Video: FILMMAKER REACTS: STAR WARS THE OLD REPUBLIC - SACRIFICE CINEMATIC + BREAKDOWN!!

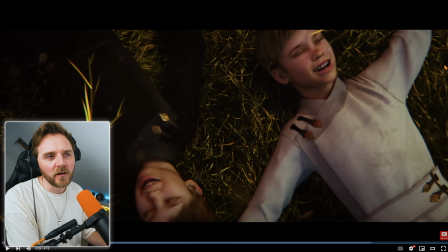10:49 that slight star wars tone that light motif that's in there
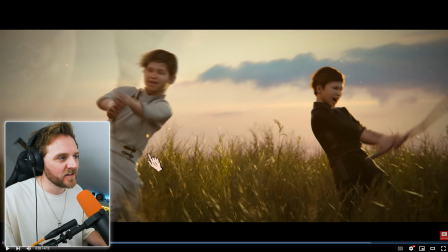10:54 and look at this texture look at this texture yeah using these firefly
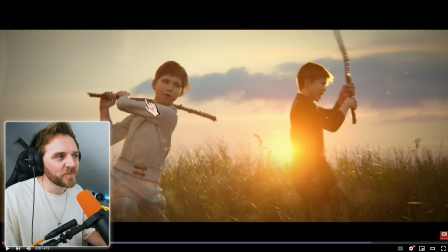11:00 things all the polymer that look at them beautiful what a great way to introduce
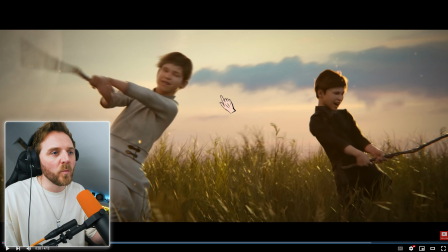11:05 your characters but to differentiate them one white one black but you deny i said is the black one going to be the dark one and the one in the white not going to be the good it's going to be the good one turned out it wasn't it was the other way around they did it on purpose they tricked me also look at the lighting yeah
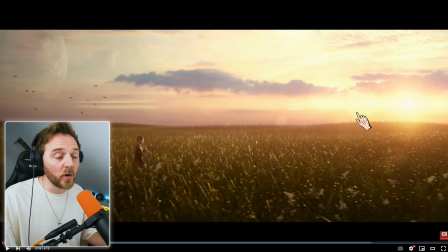11:23 very heavy contrast quite a lot darker than you normally see on these star wars ones
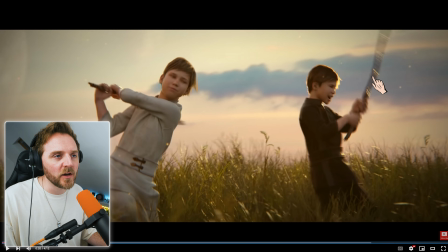11:29 bit of an evolution on this really low-key lighting this is a dark story
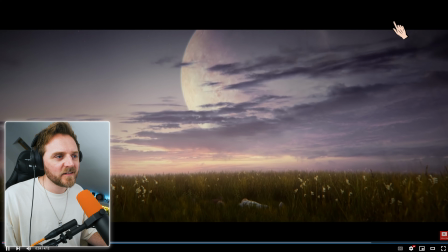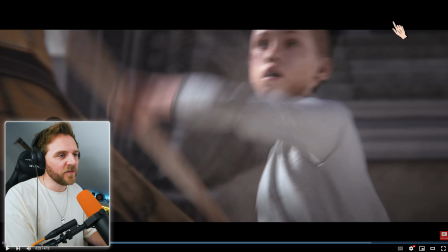11:39 beautiful this fight scene was great
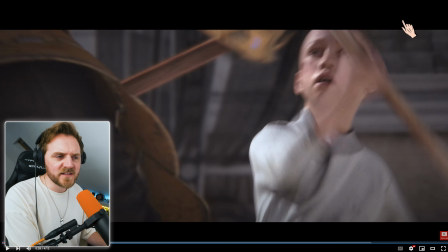11:45 his voiceover the way he says it your privilege is the dirt really interesting normally
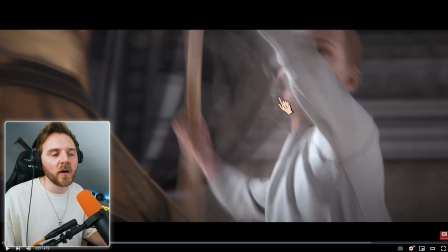11:52 i don't like action sequences this close but it's fine because we are we've jumped cut if we jump cut or did they flash us back into it?
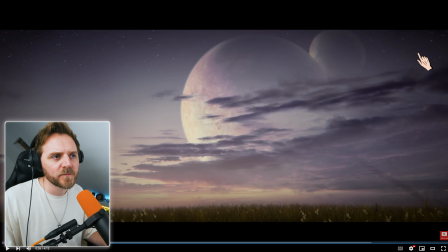11:58 What did they do? No, it was a hard cut.
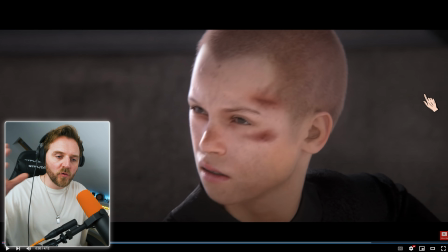12:04 And they did it because they don't want to show you the full martial arts. They've shown you just the impact of the face. They keep it here on these twins primarily throughout the whole cinematic. Why do you think they've done that? Because we want...
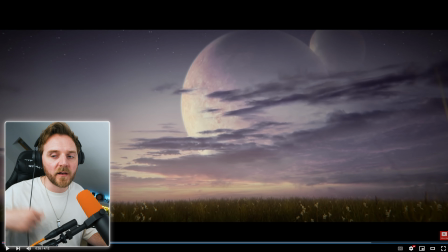12:15 Because this is how we show emotion. We want to show them getting pissed off. Yeah, the lightsabers will do the job, but their eyes tell us everything.
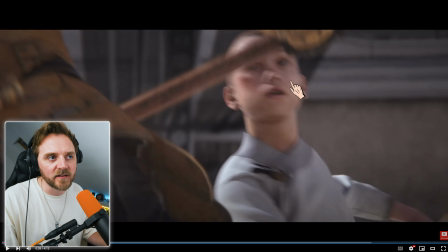12:23 Because they don't have hair either. Well, they have hair, but very short skinhead hair. so they don't move it about to show the anger.
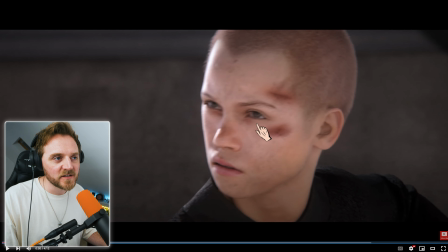12:30 They've got very little information. Look. He's growling. So that's what made me immediately think, oh, he's got to be the dark one.
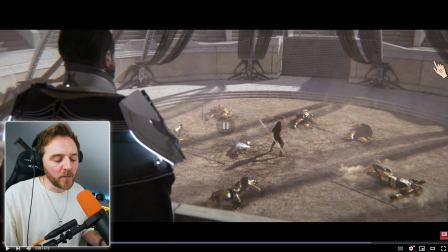12:39 Then we see the motion. And because they're showing the passing of time in this choreographer... Oh, my God, I can't even say anything. Because they're showing the fight choreography in this manner, they're showing the passing of time very cleverly.
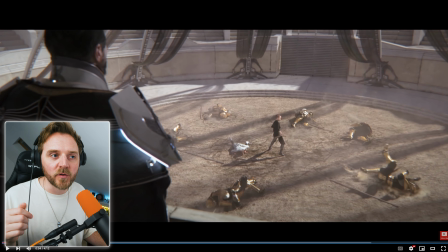12:54 Jump. Power. Move. he beat the shit out of all of them not just one a few of them and that's how you do it you don't need to see the whole fight sequence you want to show someone really badass you show the whole thing they did it just to show their evolution of power over a quick narrative time as in what we've got the duration this
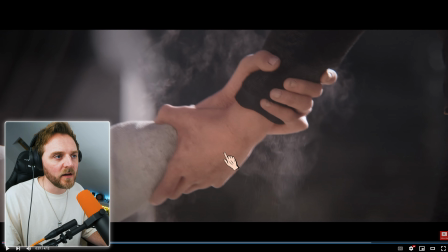13:14 is nice powerful yeah look they put the powder in their hands
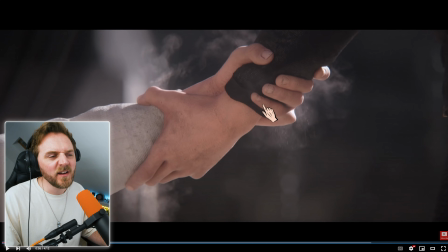13:20 so to make it look more epic they just grabbed his hand it wouldn't look as good yeah it'd look quite good with the sound effect but let's go back five sound
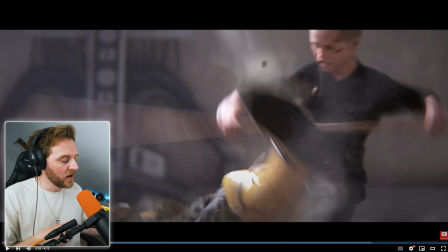13:27 effect with a smoke so when you see martial artists kick each other in that it looks more powerful because they have martial art powder on their feet and hands see
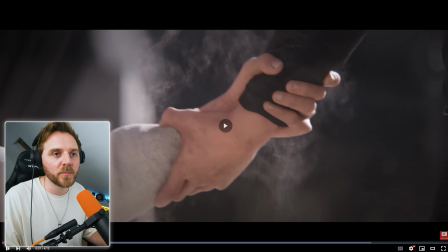13:37 looks nice because you see the light will pick all this shit up gorgeous father
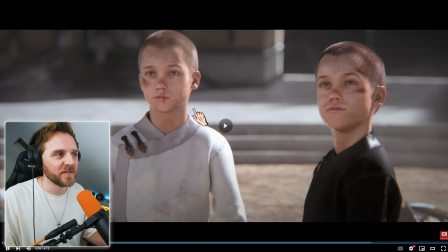13:42 are you pleased i
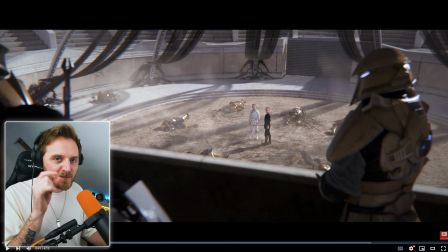13:47 knew from there i was like you bastard as a dad myself i immediately it just helps with these things but what a great way to
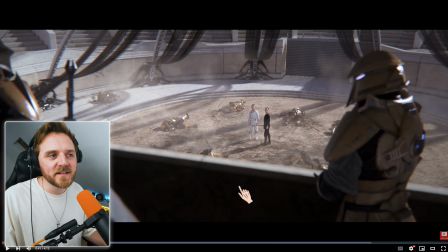13:56 show and look he's going into the darkness yeah immediately tells you they're bathed in light they're still innocent and
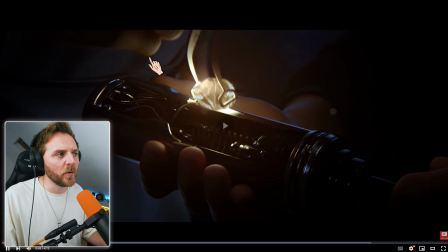14:05 he seems to be okay with it he's like yeah and he's disappointed that little see that
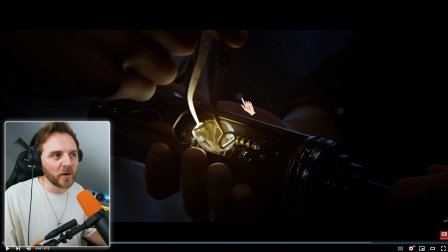14:11 this little thing here this little bit of dust particle they put that in there to just give you that texture
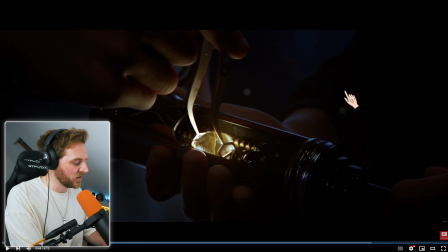14:20 Foreground, mayground, background, yeah? Gorgeous. Low-key lighting. Very heavy on the contrast.
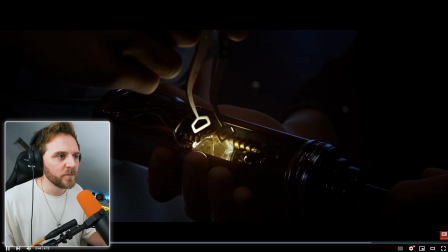14:26 This is a dark Star Wars. This is a dark story. Boom. Look at this catchment of the light.
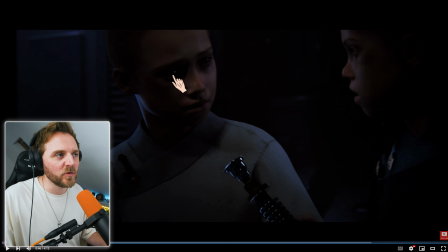14:32 So he can see this beautifulness. Technically, there would hardly be any light there. You know, it's round. There's no round orb here, but it's fine. It doesn't matter. They want you to look at his eyes. So when he sets it off...
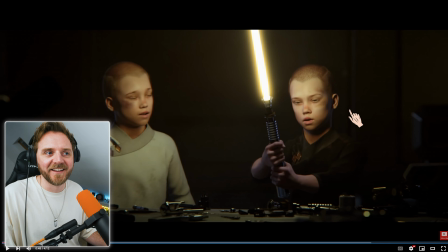14:44 He takes his head off.
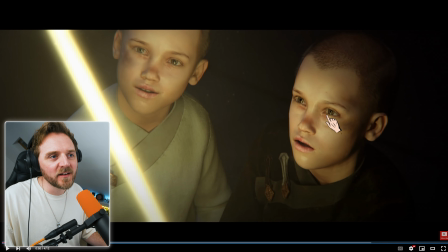14:48 Let's see. Look at this shit. Looks nice, yeah? The light in their eyes. Do this all the time. It's called a catchment. Makes your shots look a little bit more sexier.